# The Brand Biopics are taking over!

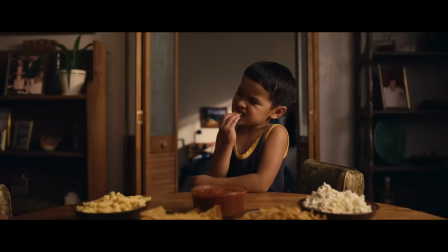(40:38)
He and his family conduct spice tests with all kinds of produce and herbs until they land on the right balance.
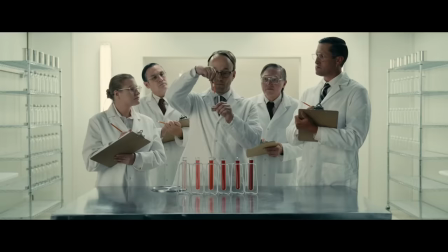(40:45) Apparently, in the Midwest, they had already been spicing things up for a while, except their ingredients came in test tubes and syringes. Oh, it's hot.
This scene here is perhaps one of the most crucial moments in the whole film.
I don't know what's going down over there.
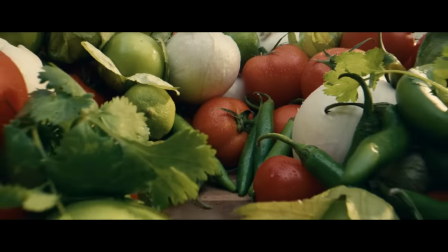(40:58) All I knew was our ingredients came from the ground, our roots.
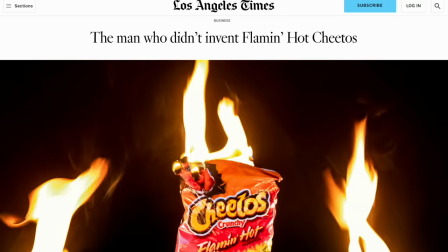(41:03)
Why this is so pertinent is because two years before the release of the film, the Los Angeles Times released an extensive article that stated, with corroborating evidence,
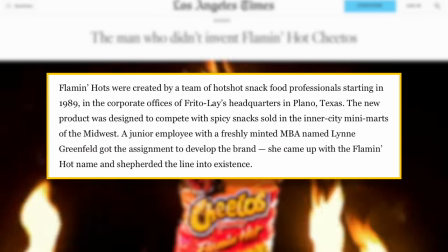(41:12)
that Richard Montaignez did not in fact invent Flamin' Hot Cheetos. and in a
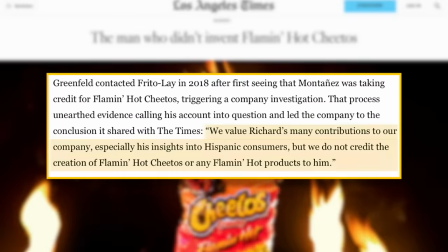(41:17)
statement Frito-Lay remarked quote we value Richard's many contributions to our company
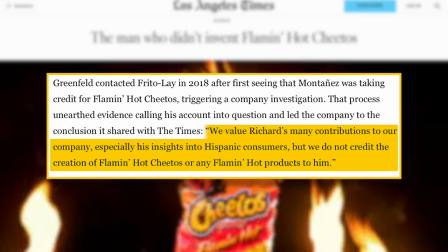(41:21)
especially his insights into Hispanic consumers but we do not credit the creation of Flamin' Hot Cheetos or any Flamin' Hot products to him.
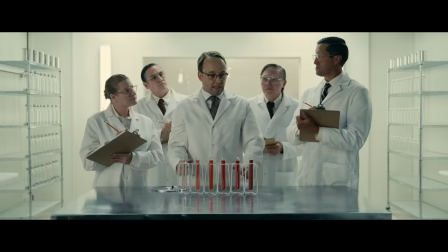(41:30)
I'm not gonna bore you with a he said she said but these food scientists who are rather comically depicted
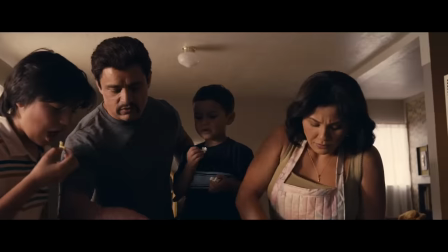(41:35)
in the film perhaps deserve more credit than Richard for the actual creation of the product. But despite the liberties taken with the story, screenwriter for the film Lewis Kolick himself stated that, quote,
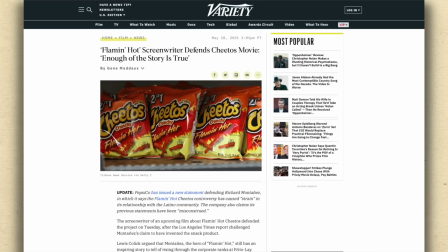(41:45)
enough of the story was true, even if it wasn't entirely factual. And I know that might seem a bit controversial, but that's actually quite common for a movie about a quote unquote true story of X thing.
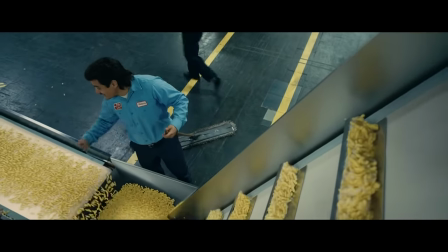(41:57)
What is true, and really the main takeaway of the film, is Richard's rise from janitor to executive through sheer tenacity and initiative. It's kind of like an amalgamation of these other brand biopics.
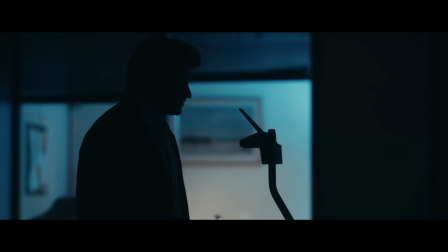(42:07)
For example, Richard's big important pitch meeting towards the end sees him throw away his pre-planned words and instead pitched directly from the heart.
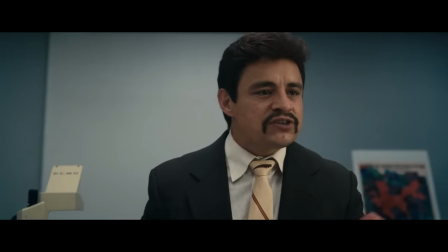(42:14) This is it. Everything I grew up with. In a bag. And if you put this out there, you'll see that there's this whole market that no one else is paying attention to.
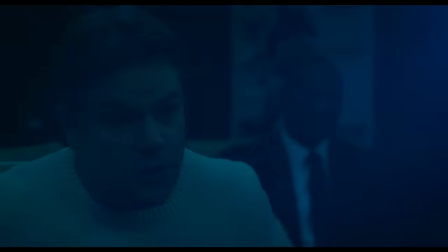(42:22)
Which is exactly what happens in AIR.
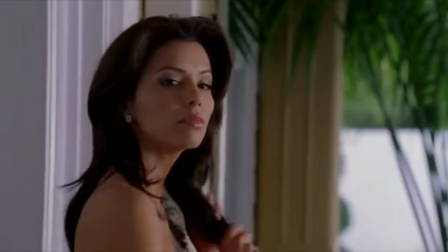(42:24)
In her feature film directorial debut, Eva Longoria, Gabrielle Solis Yes, that Eva Longoria, does a decent job of bringing the story to life. The tone is never too heavy or overly dramatic. In fact, perhaps to let the audience know that they're in on the joke of a cheese doodle biopic,
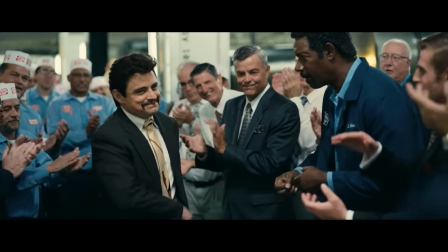(42:39)
The film uses this meta-contextualizing device where they play a scene with over-the-top gravitas before a voiceover comes in being like,
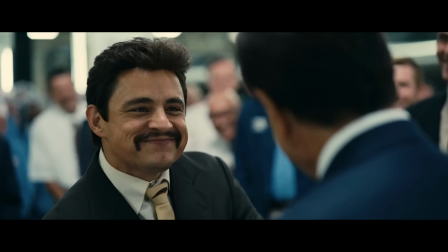(42:46)
um, here's how it really happened.
All right, all right. Judy says I exaggerate this part a lot.
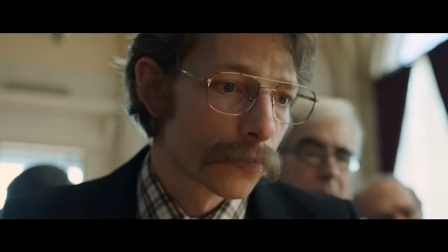(42:52) I guess it was a little bit more like this. I'm here!
Pinball uses this exact same framing device in its climactic scene.
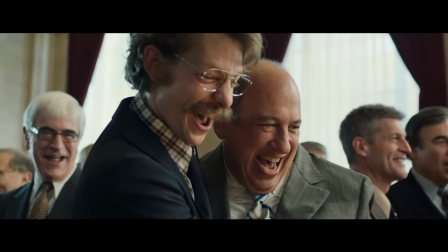(43:03) No, no, stop, stop, stop. This is ridiculous. This is, this is a fantasy. Nobody does that.
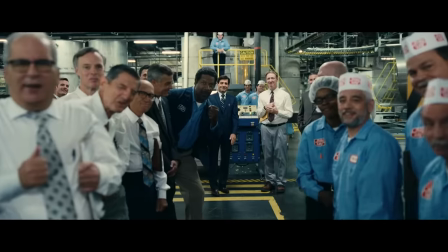(43:08)
And it's almost like the film's aware of how stale and predictable these over-the-top moments are in biopics And that
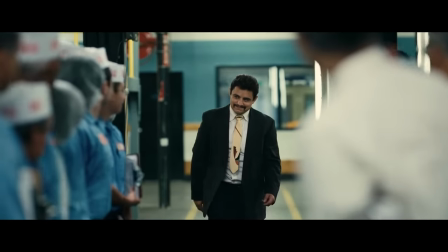(43:14)
their movie about pinball or spicy snacks probably doesn't justify such dramatic action with a swelling orchestra
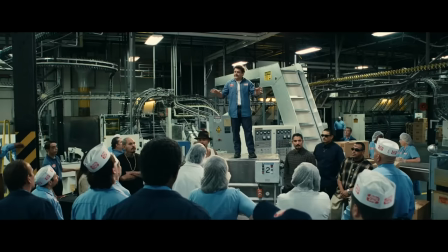(43:23)
Richard Montaignez's story is an inspiring one and you leave the story feeling pretty good But I also left wondering if the same
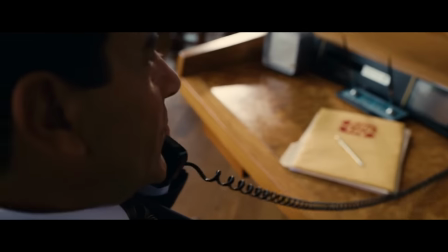(43:30)
thing could happen today Would a CEO of a huge company ever take a call from a janitor shooting his shot like what happens here?
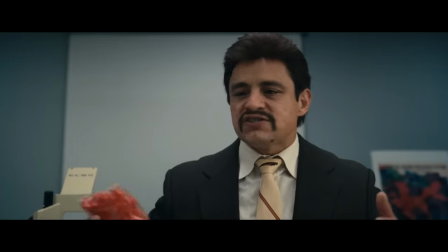(43:37)
Would he invite him to a meeting and discuss the product with him? Like much of the goodwill in this film,
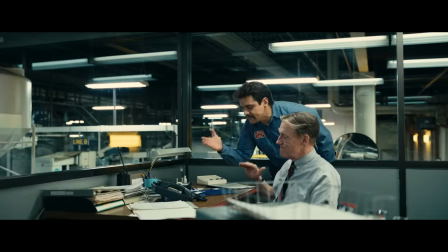(43:42)
it seems like it's from a bygone era where people who work in factories and many custodial positions
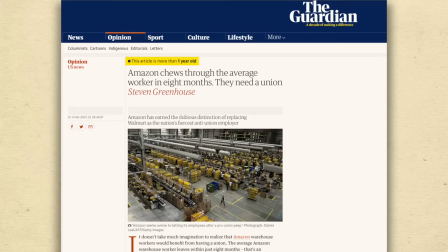(43:47)
don't have access to that kind of opportunity with how mega corporations work these days. These kind of business Cinderella stories feel very tied to the 80s and 90s period that they hail from. If we go above and beyond in our workplaces,
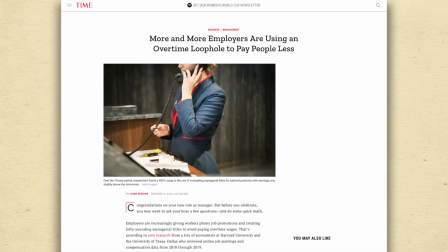(44:00)
time and time again people are taken advantage of and overcommit without being rewarded or even acknowledged for using the same kind of initiative that Richard used. They might even be fired for going around management. However, that may be a cynical takeaway from this movie.
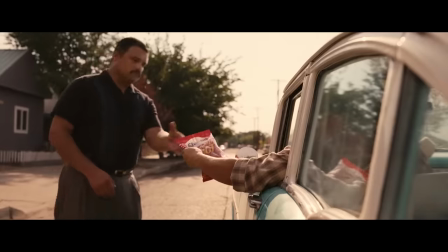(44:14)
I think if people watch this and feel motivated to think beyond the scope of their everyday and go after their own enterprise, then I think that's a net positive.